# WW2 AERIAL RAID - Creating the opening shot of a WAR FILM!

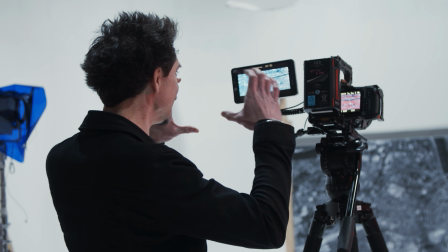It looks like a wallpaper or something like that, but then when you put it inside a frame, like I'm almost getting vertigo.
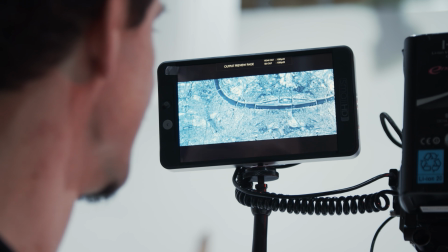I feel like I'm 20,000 feet up. That's nice as well. We're actually able to get quite a bit of travel on that.
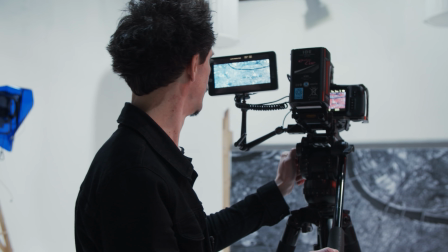Because the plan was to do this locked off, but what's nice is because of the scale of this thing,
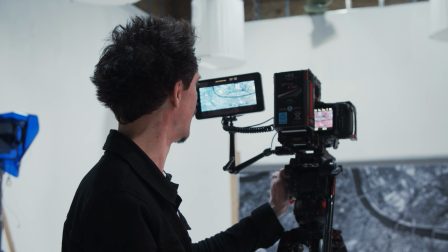even just a really steady little tilt on that does look like we're just flying over it.
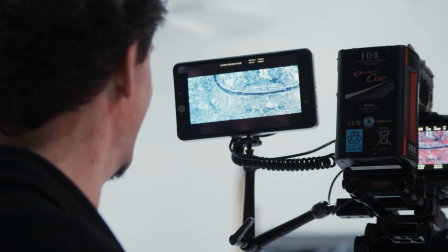Yeah, it's one of those things where you're like, I can't believe how good that looks. Right, time to start scoring, time to start making holes.
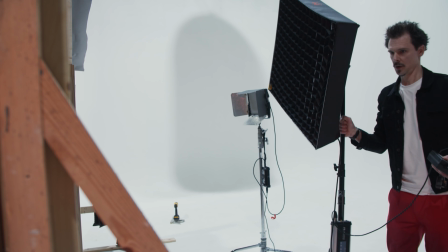This is going to take some time. We're going to set some lights up behind it and then just start scratching away.
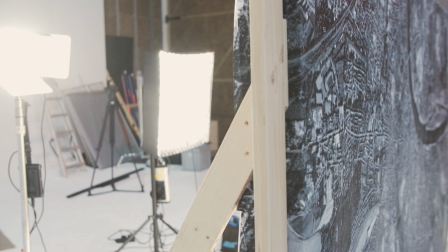And the idea being that it's all going to be backlit, and as we start scraping away and making holes, it's going to start looking like that stuff's on fire. So ultimately the plan is to actually shoot it, you know, level to the floor, but obviously raised up with the lights underneath it, right? And then we'll shoot top down. In some respects, it would be easier to shoot it this way, way easier. But because we want to start adding some stuff, adding some smoke, that will sit much better if it's laid horizontal. But also we're going to start adding some little fibre-fill clouds, right? To give us some depth. Also, when it's lit with some ambient, it'll also create some little shadows, and then we'll start to get a sense of heights and depth. But what's nice is we can basically kind of plan out our lighting, whether it wants to be soft or whether it wants to be hard or whatever. We can do all of the tests in a nice, easy setup. And then once we know what works, then we know exactly what we need to do when we go level.
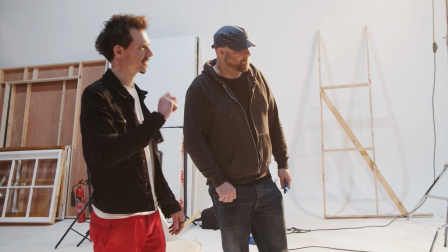I guess we just get started and just see how it's coming through. Yeah.
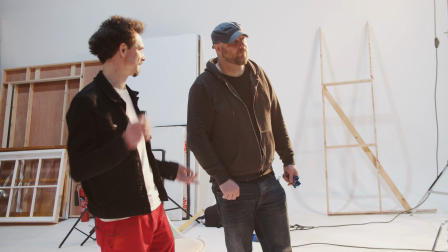And I think maybe we start light, come back, have a look, see where we want it to be hotter, make some actual holes, see how long it takes.
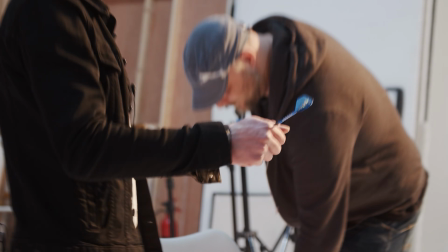Choose your weapon. Choose your weapon. Probably doesn't need the flight, but I like the look of it, so we'll leave it on.
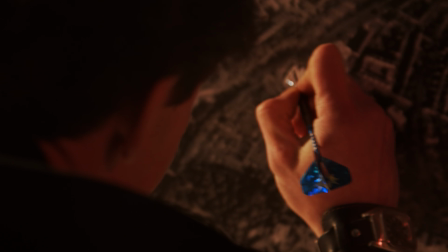Let's drop the house lights. Yeah. And then we can really Let's see what we're doing. So that's scratched away, and I don't think anything's really getting through.
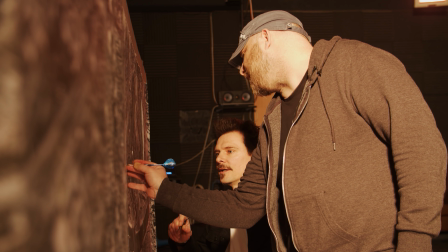Because yeah, the hope was that if we just take the top layer of paper away,
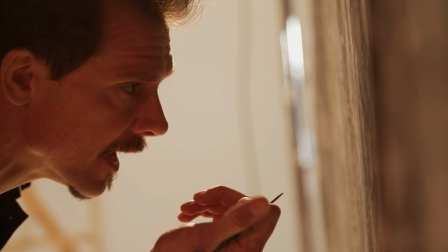that we'll still get a bit of something coming through the grey, but that may or may not happen.
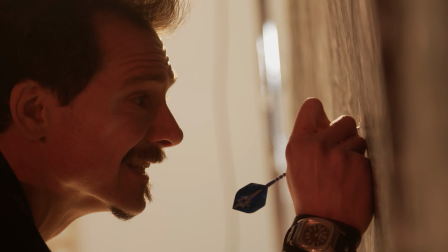But it is always that kind of balance, isn't it, with like rigidity, because we didn't want to use too thin a paper that it would just fall apart,
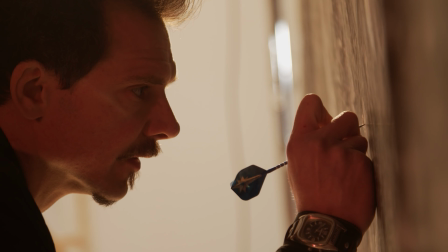but also backing it with something that might just let a little spill through.
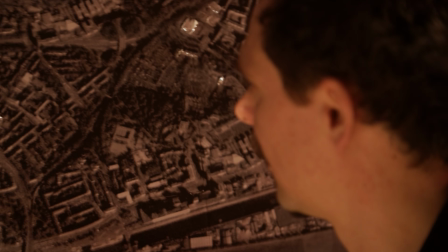Because there's a possibility that all of this will just be too dark to see.
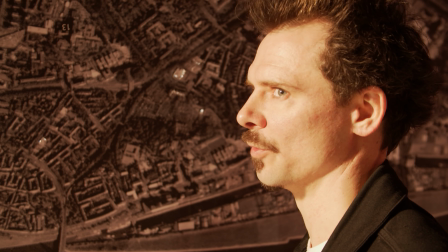And so one could ask the question, well then why bother with the whole city print, right?
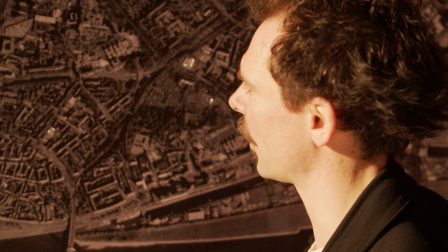But the point is, when you have something to work with, it's like a template of where to put your holes.
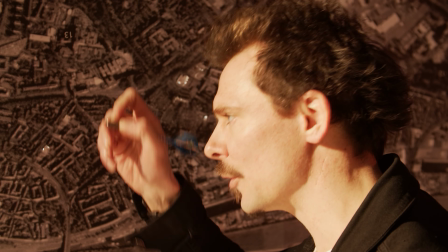And if you're working with a real city image, you end up following lines of buildings, lines of roads, and it does make a difference.
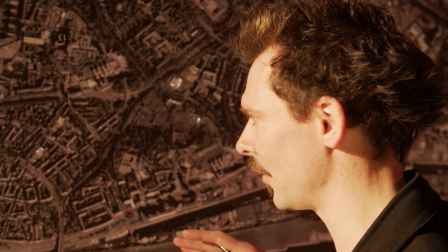You can tell when something is a cityscape by where all of those lines are.
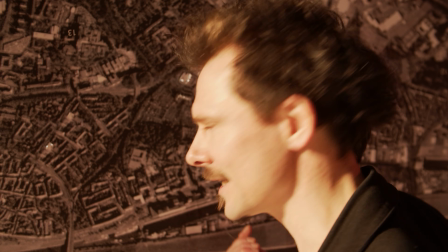So that's kind of the reason.
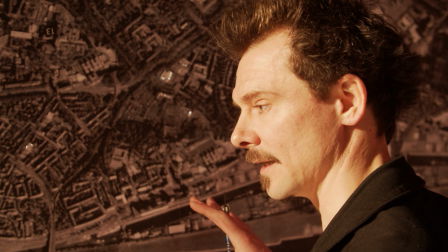But also, we're going to do an ambient pass a bit brighter so that we can actually lift up levels of the city so that we can see a bit of it as well.
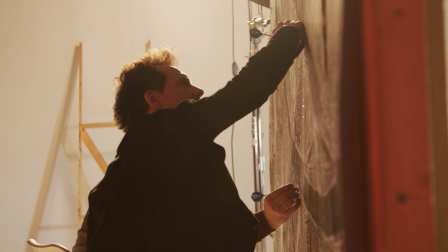So we'll get both. It's very similar to if you're in a plane at night and you overfly a city or a town.
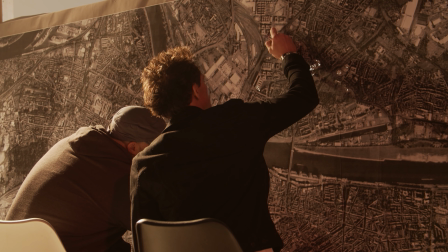Sometimes you don't see anything of the buildings, it's just the lights.
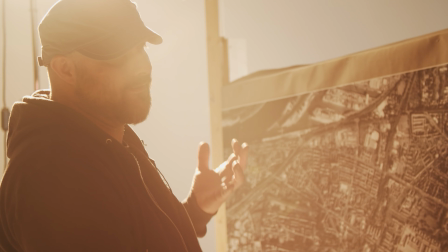Now in this example it's different because it's supposedly during wartime where they would have blackout, where no street lights.
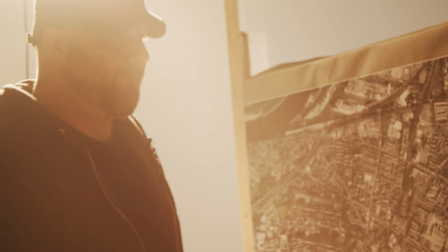They would turn all the lights off intentionally so that they couldn't see what they were hitting. Yeah.
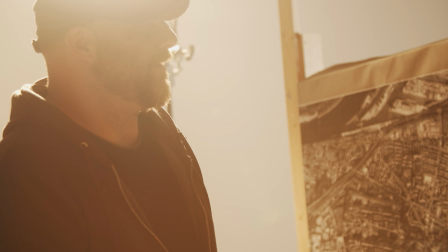So the supposed light sources that we are seeing are from the fires, the incendiaries,
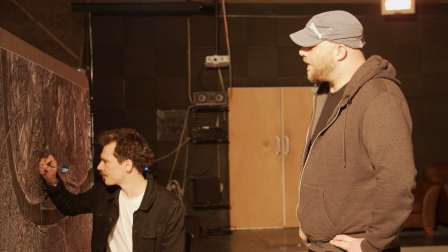and we're trying to make it look as realistic as possible from like the reconnaissance photos and the film footage from back then.
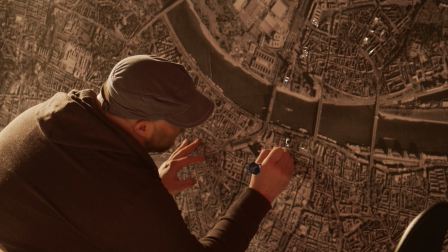Yeah. It's not necessarily a nice thing, but it's a historical thing.
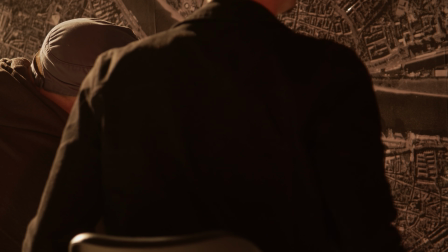We're going to be here all day. Yep.